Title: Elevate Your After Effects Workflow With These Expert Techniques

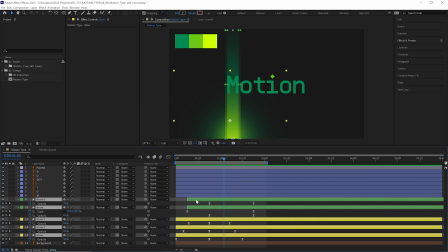Now let's select all of those layers and pre-comp them with Shift Control or Command C, and let's call that beam.
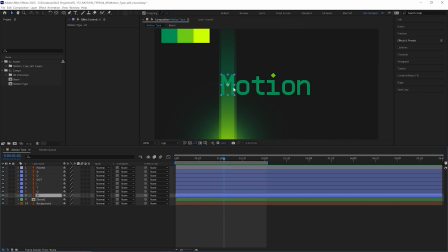Now for the type animation, and let's animate our M first. Then we're going to copy its animation to the other letters.
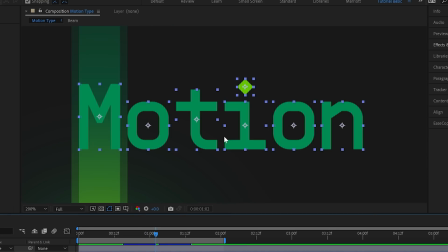But to make that easier, we need the anchor points of each of these letters to be in the same place, at least vertically, at the same height.
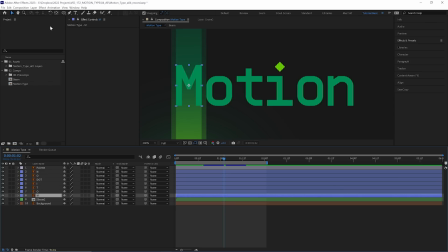And because each letter is a different height, the anchor points are in different places. So let's grab our anchor point tool and drag the anchor point of each letter to the baseline. So they are all at the same height. Again, make sure snapping is on to make this easier. Now to the M, and we can hide all of the others for now, so we're just focusing on what we need.
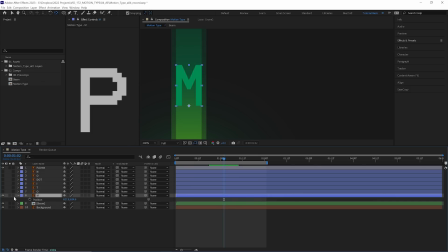And we're animating its position, so let's open that up with P on the keyboard, and we are going to right-click that and separate dimensions. We are only animating it vertically, so we do not need the X-axis confusing us when we get into the graph editor. And let's have our M layer start on the very first frame that our beam appears, which is frame 7.
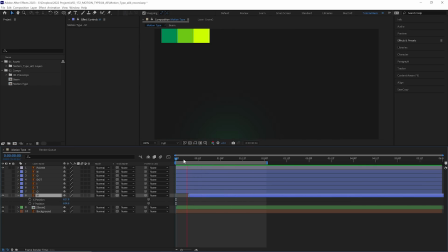And now it's already kind of looking like our M is appearing with that beam, but we're going to exaggerate that with this position animation. So at around 1 second, I think, let's keyframe its position. That will be its final position where it will rest.
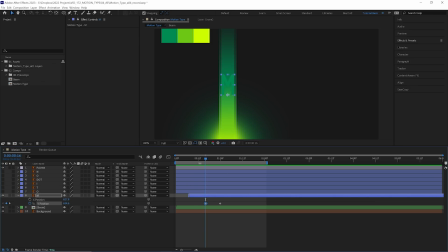And then we do want it to have a little bit of a bounce. So a little bit earlier, we're going to keyframe that same position. And then at the very start, let's move it down a little over the height of the M itself. There, now our M is raising up with the beam, but we need to tweak that a bit in the graph editor. So let's select these keyframes, hit F9, and let's go into the graph editor.
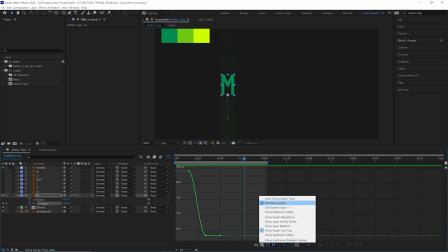Now we are in the value graph editor, which for me is way more intuitive for dealing with this kind of animations. Some people do prefer the speed graph though. I'll make some more room for this graph here.
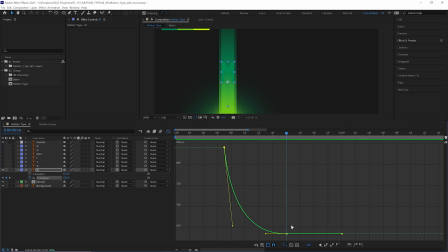Let's zoom in a bit more. And first we're going to adjust it to be pretty fast at the start. And in this middle keyframe, Let's move it down in the graph editor, which moves that amp up a little bit. So it's going to have a little bounce. There, something like that, I think is working well.
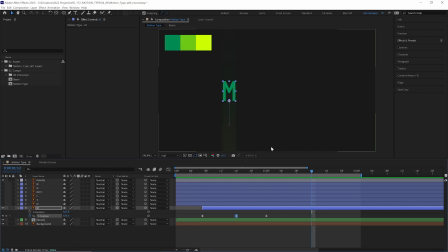Now our M is done, so let's apply that to all the other letters. So we can turn them all back on. And we're going to copy these keyframes, with just Control C, select all the other layers, and at the very start, paste them as well. So now they all have that bounce animation. The tittle, the dot on our eye, is still attached to the baseline though.
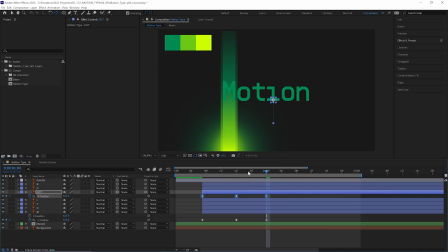So I'm going to open up its position keyframes and just move that back up above the eye.
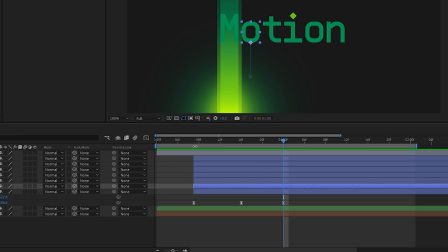There. Now let's drag each of these letters forward or backwards two frames in the timeline. And I'm kind of ping-ponging between the left and right.
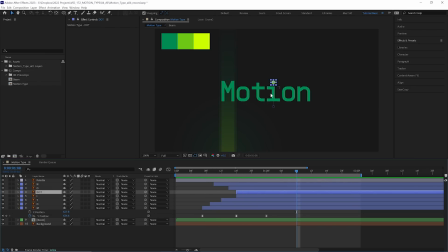So it kind of goes back and forth until the last letter is I. And that is because I'm going to do something a little bit interesting with the tittle. But first, more beams. And this is where it gets really fun. We are going to duplicate our beam comp.
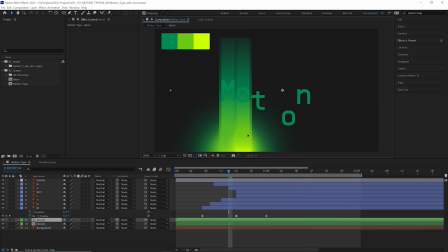And we are just going to drag that duplicate over to the next letter that animates in,
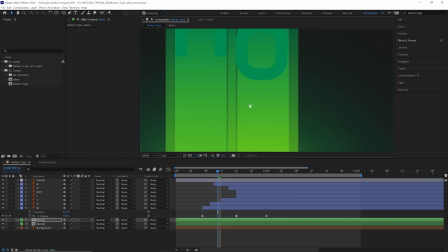which is the O. And because we measured earlier, lining it up exactly flush with the next letter.
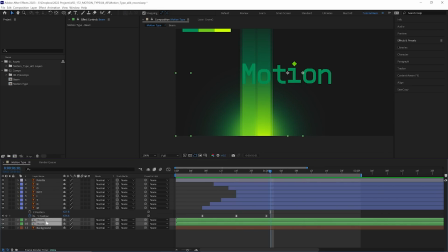There, two beams down, and we actually want our beams above the letters, so let's drag those up as well,
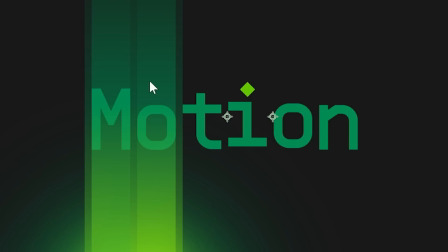and that gives just a tiny gradient as we see through the beam and it colors our letters underneath.
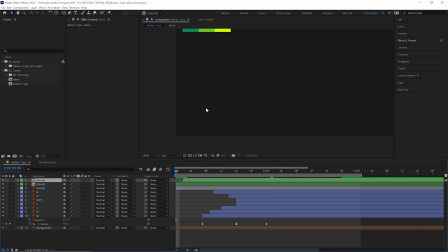And of course we need to offset that beam two frames as well, and let's do that for each of the letters.
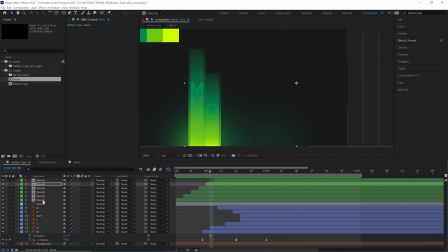There, now we're getting close. And one thing I have noticed, which I didn't pick up on earlier, is the top of our beam ends with a straight line, not a nice soft gradient like we want.
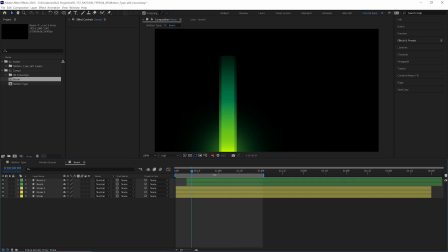So let's go back into our beam pre-comp, and that's the benefit of having this pre-comp, is we can go and make subtle adjustments inside here. And that, I believe, is to do with our mask here and the amount of feathering.
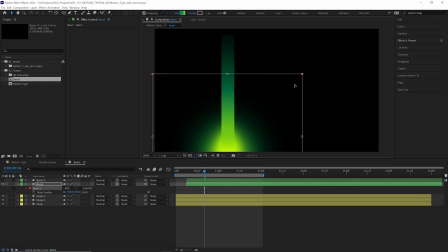So let's just hide the outside beam and adjust this first one. If we can drag this down a little, we can even reduce the feathering to maybe 500, just so now we get a nice soft gradient towards the top and we don't get that harsh line that was there before.
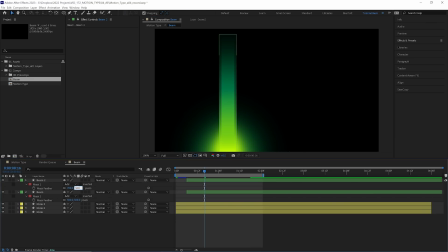And let's do that for our outside beam as well. There, back to the main comp, and that's looking much better.
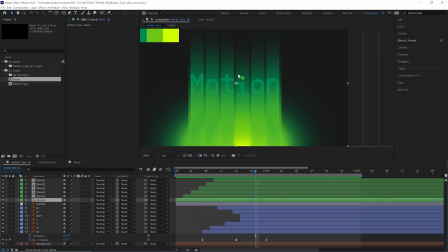Now we're getting very close. There are two last small details. One is some animation on the tittle, the top of the eye that we have here.
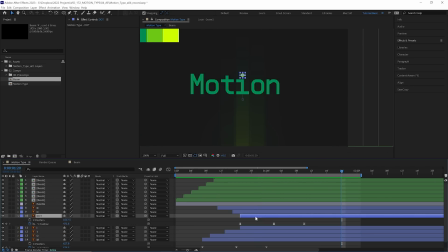And I think we want to delay that a little bit, so it is the last thing to animate. So let's open up its position properties, and let's just go into the graph editor.
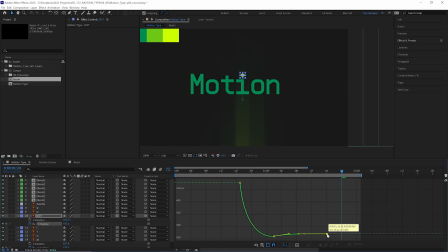And we're just going to move its last keyframe back a little bit and tweak the easing a touch. So now it just animates a little bit slower and maybe a little bit higher than the other letters as well.